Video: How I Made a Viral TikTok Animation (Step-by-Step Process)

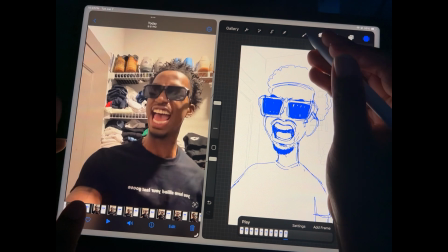70:52 I don't want it to be perfectly across because every element of the drawing adds to,
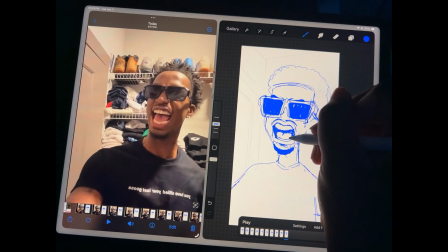71:02 the character of your character. So,
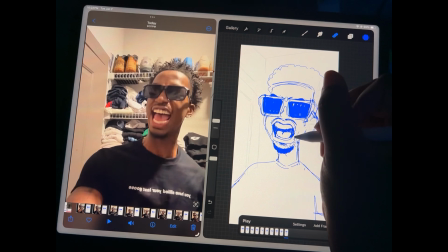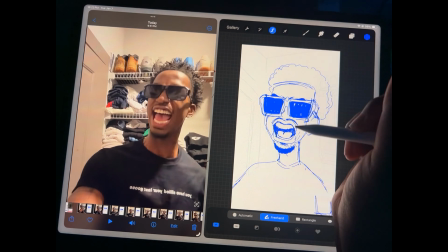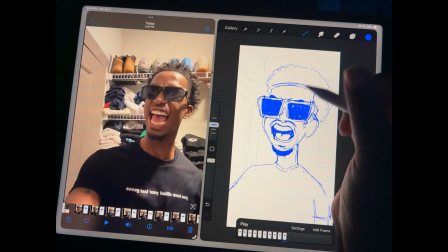71:20 let's see, you can just redraw the bottom lip.
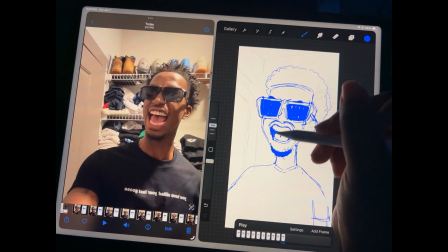71:25 Let's remove that too. Yeah. Okay. Redrawing the bottom lip.
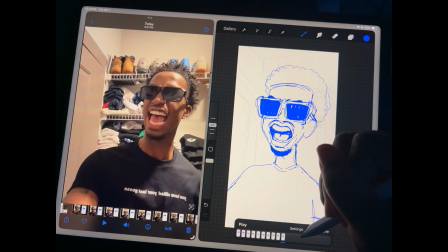71:33 Okay, that looks good.
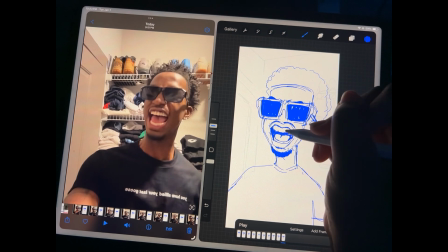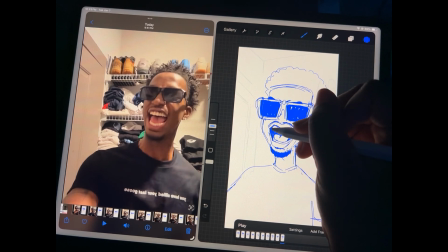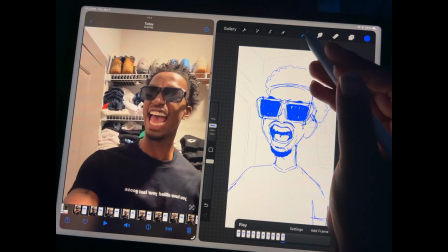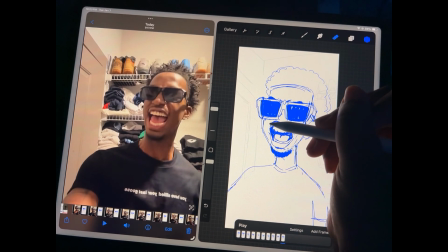And adding those,
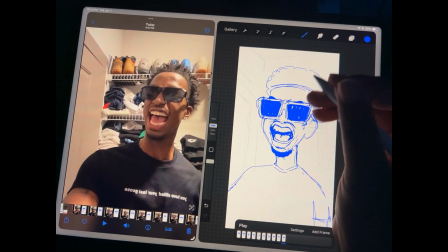72:09 expression lines
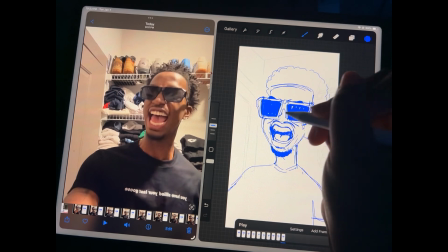72:13 really help out. Probably not those though. That might, let's see.
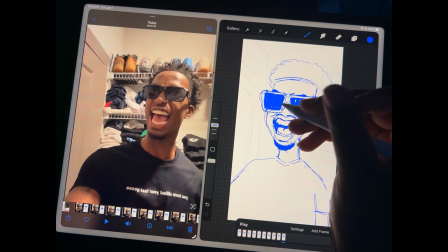72:21 No, not bad.
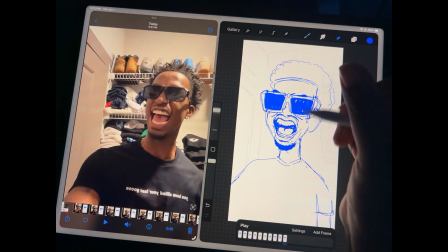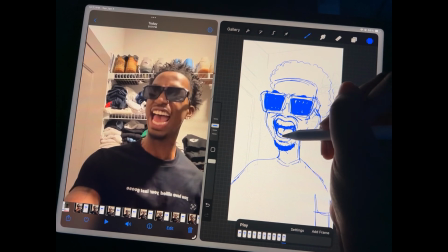But yeah, adding those expression lines really help the character look, really make Rula look like Rula.
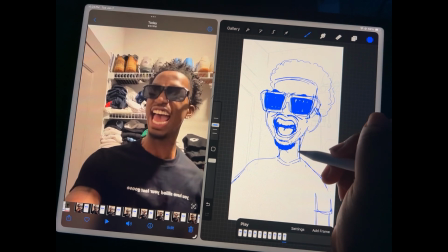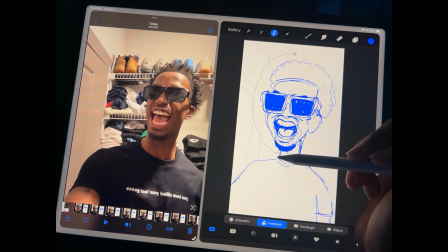72:47 Making sure to include the unique elements of the character that I'm drawing so that,
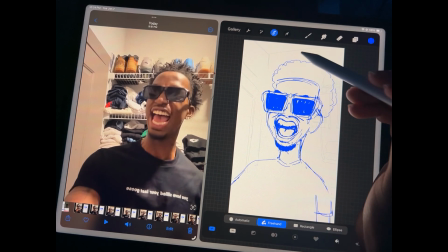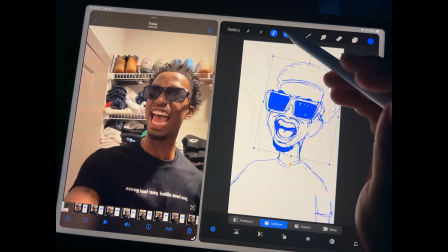73:04 there's a distinction basically. Okay, so I'm just gonna tilt the head as he's opening his mouth.
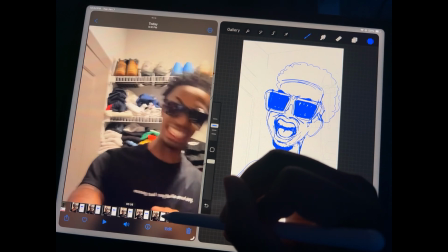73:13 Okay, and then the next frame.
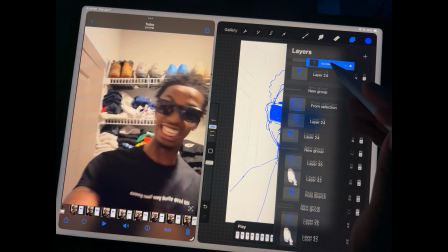73:19 Yep, so it's gonna be the T sound, and I'm just gonna move the head down.
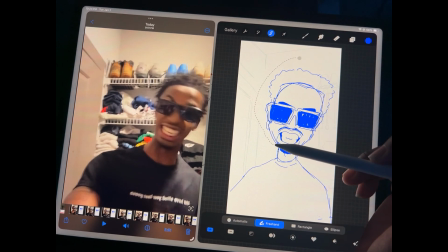73:27 Let's see. So gonna select the head and the neck,
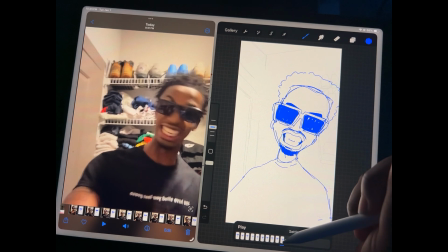73:35 tilt and kind of lower it so that I get it in a position that it is in the actual video.
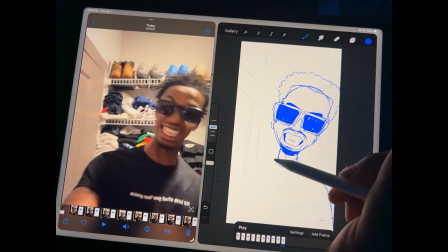73:41 That's dang near spot on. And I'm just gonna kind of move that arm a bit.
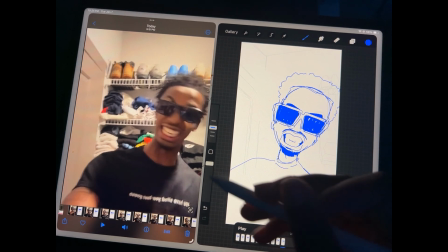73:49 Yeah.
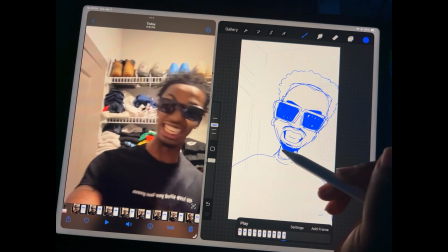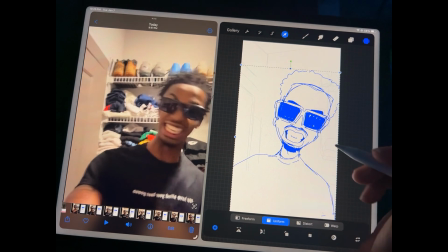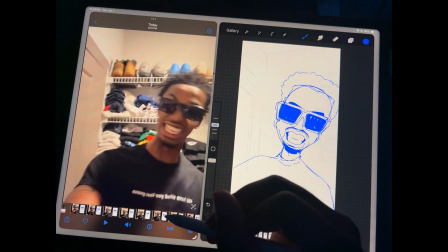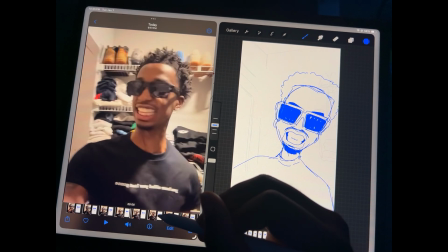74:06 So expressive.
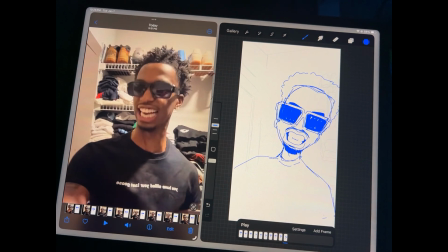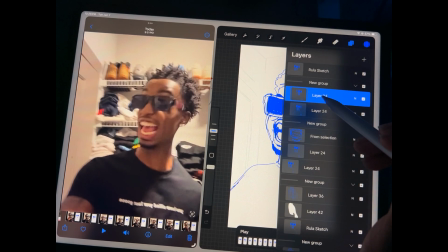74:22 All right, so I'm going to merge those layers together, duplicate, move that to the top, and let's see.
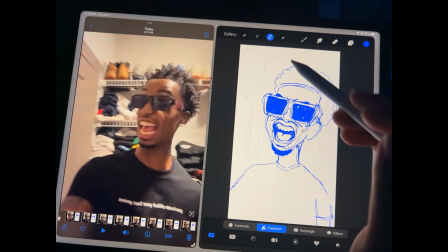74:33 I'm going to select the mouth, and I'm gonna, oh, sorry. Okay, select the mouth and transform it a bit.
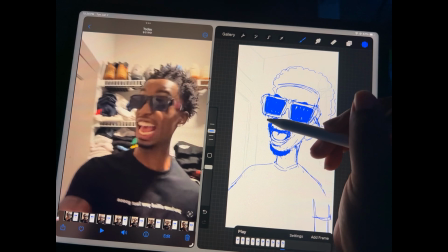74:48 We're just moving it to the side. Okay, and redrawing this cheek.